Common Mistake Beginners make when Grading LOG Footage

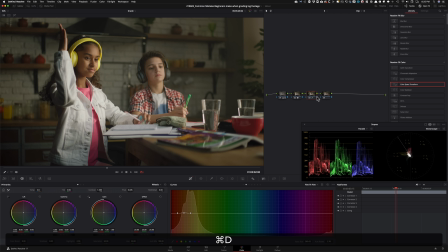506s
Like I said, I don't wanna push it too much, okay? That's not the point. So this does the trick. This makes the skin look really nice. It pulls it over close to my skin tone indicator. Both of their skins are looking much better now. Another thing, just extracurricular,
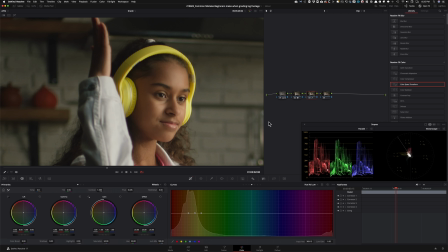525s
what I wanna do is I wanna select the yellow here, sample it, and then under my hue versus luminance, bring it down just a little bit, not too much. And then I wanna go under hue versus saturation, again, click on that yellow, crank it up a little bit, just add a little bit more love.
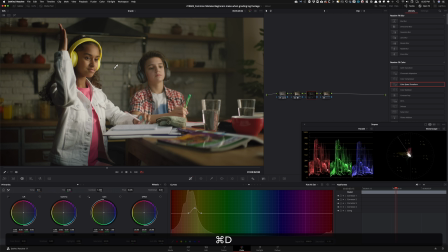539s
And if I do before and after, you see like, instead of being like a distracting object, it becomes a lot more pleasing to the eye. So I'm gonna leave it right there.
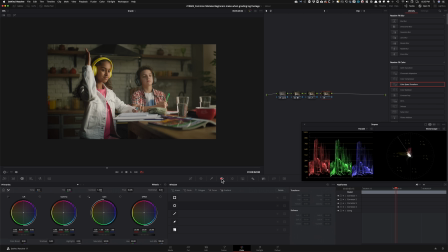551s
I'm gonna go to my last node. One of the main things as a colorist is that we have to shape light. We're basically cinematographer's best friend in post-production, okay?
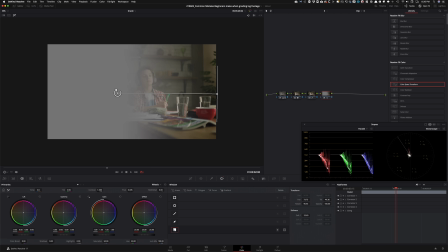560s
So I'm gonna take this, I'm gonna pull this over here, somewhere around here, and all I wanna do now is I wanna go under my primaries,
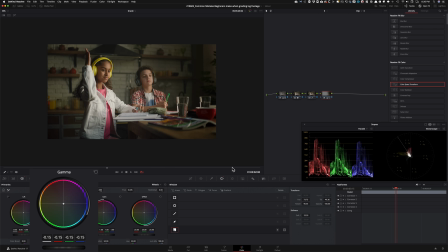569s
I wanna take my gamma, and I wanna just like bring it down quite a bit, and then pull it up a little bit like that. And now if I do before and after, we're making a big difference.
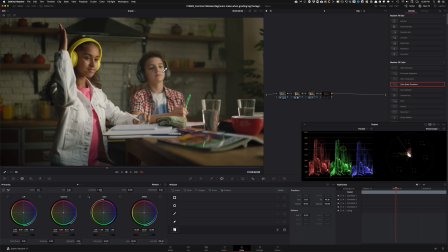579s
And even like his skin is picking up more saturation, which is making his skin looks way better now.
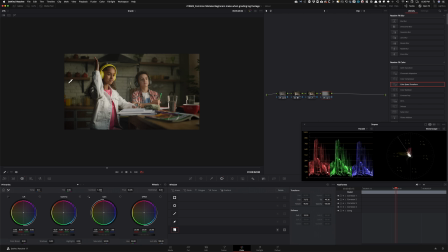585s
So that's it. And it evens out what's happening on this side and it puts the emphasis where it's supposed to be.
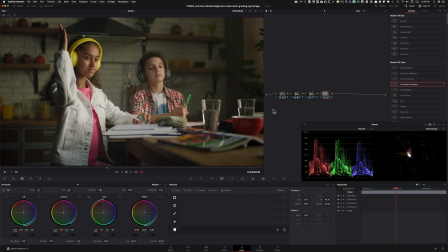592s
So this is where our image is. And now if we compare this to our beginner's image, which we thought was pushed, was way better than log to like where we came. So let's go ahead, grab a still. I'm actually going to move this still over here. And now let's go ahead back to our pro version.
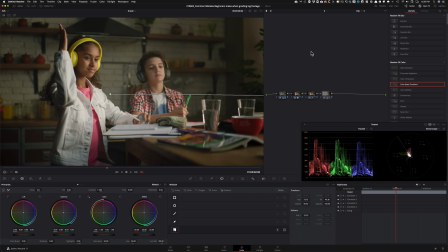617s
And then let's bring up our amateur version and let's swipe it back and forth and look at the difference. So this is the pro version that was created
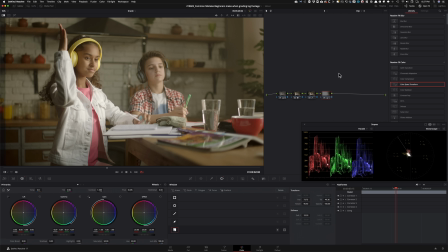629s
effortlessly, a few moves compared to our amateur version. And once again, now if we go and look at some of the pro work that's being done out there,
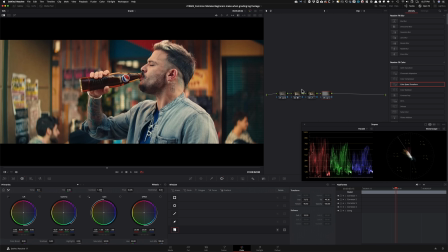640s
and if I pull up this shot over here and look at it, we can see that now we are starting to push our image. I mean, look at the vector scope, like the colors. So like now we're really getting the most out of our image, okay?
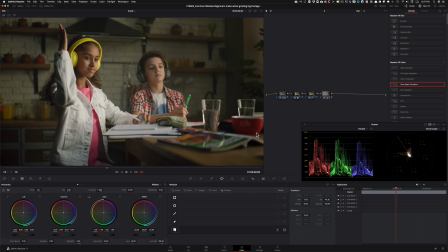657s
Now, there's a couple of things that we can do at this point, right? Like, I'm happy right now. Everything is looking very cinematic. It's looking very, very good. I wouldn't want to make any more changes to that. Our image is sitting where it's supposed to be. Once again, we can go right here, maybe try to add some magenta and see what happens.
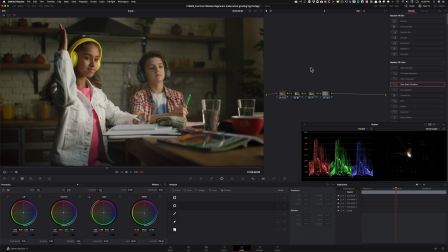677s
I don't know. I don't love it. But if you think this is a bit too green, then you can add some magenta. And let's see if we can add some yellow. No, yellow doesn't do anything. So we can keep it here.
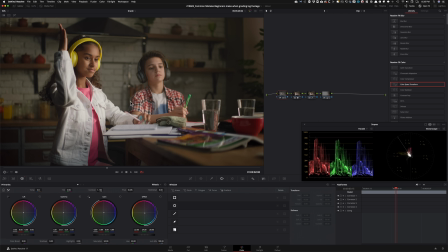693s
Like if we just want to add just a tiny bit more magenta, so then the wall is not looking so green. Because like before it's looking like this, right? So if this is looking too green, you can add one magenta. But personally for me, I like the cinematic nature of where we're sitting right now.
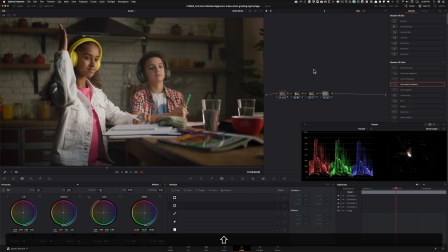713s
And let's check out the final look in full screen.
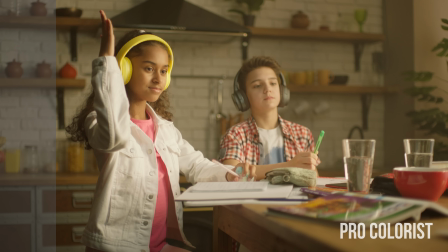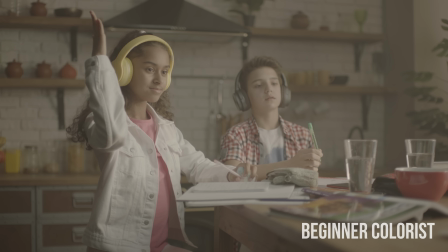So the purpose of this video was simple. I wanted to give you permission that it's okay to push your images because that's what's happening in the real world. And as you can see, the results were just night and day. So if you're enjoying the content, you know what to do. Smash that like button, subscribe to my channel for more awesomeness. Do not forget to watch the free training.
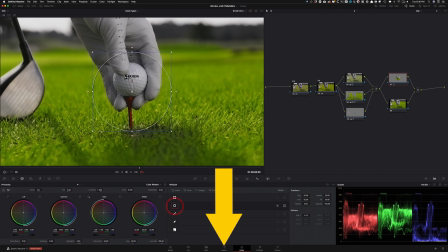746s
Literally will take you to the next level. Link is down below, and I will see you guys in the next video.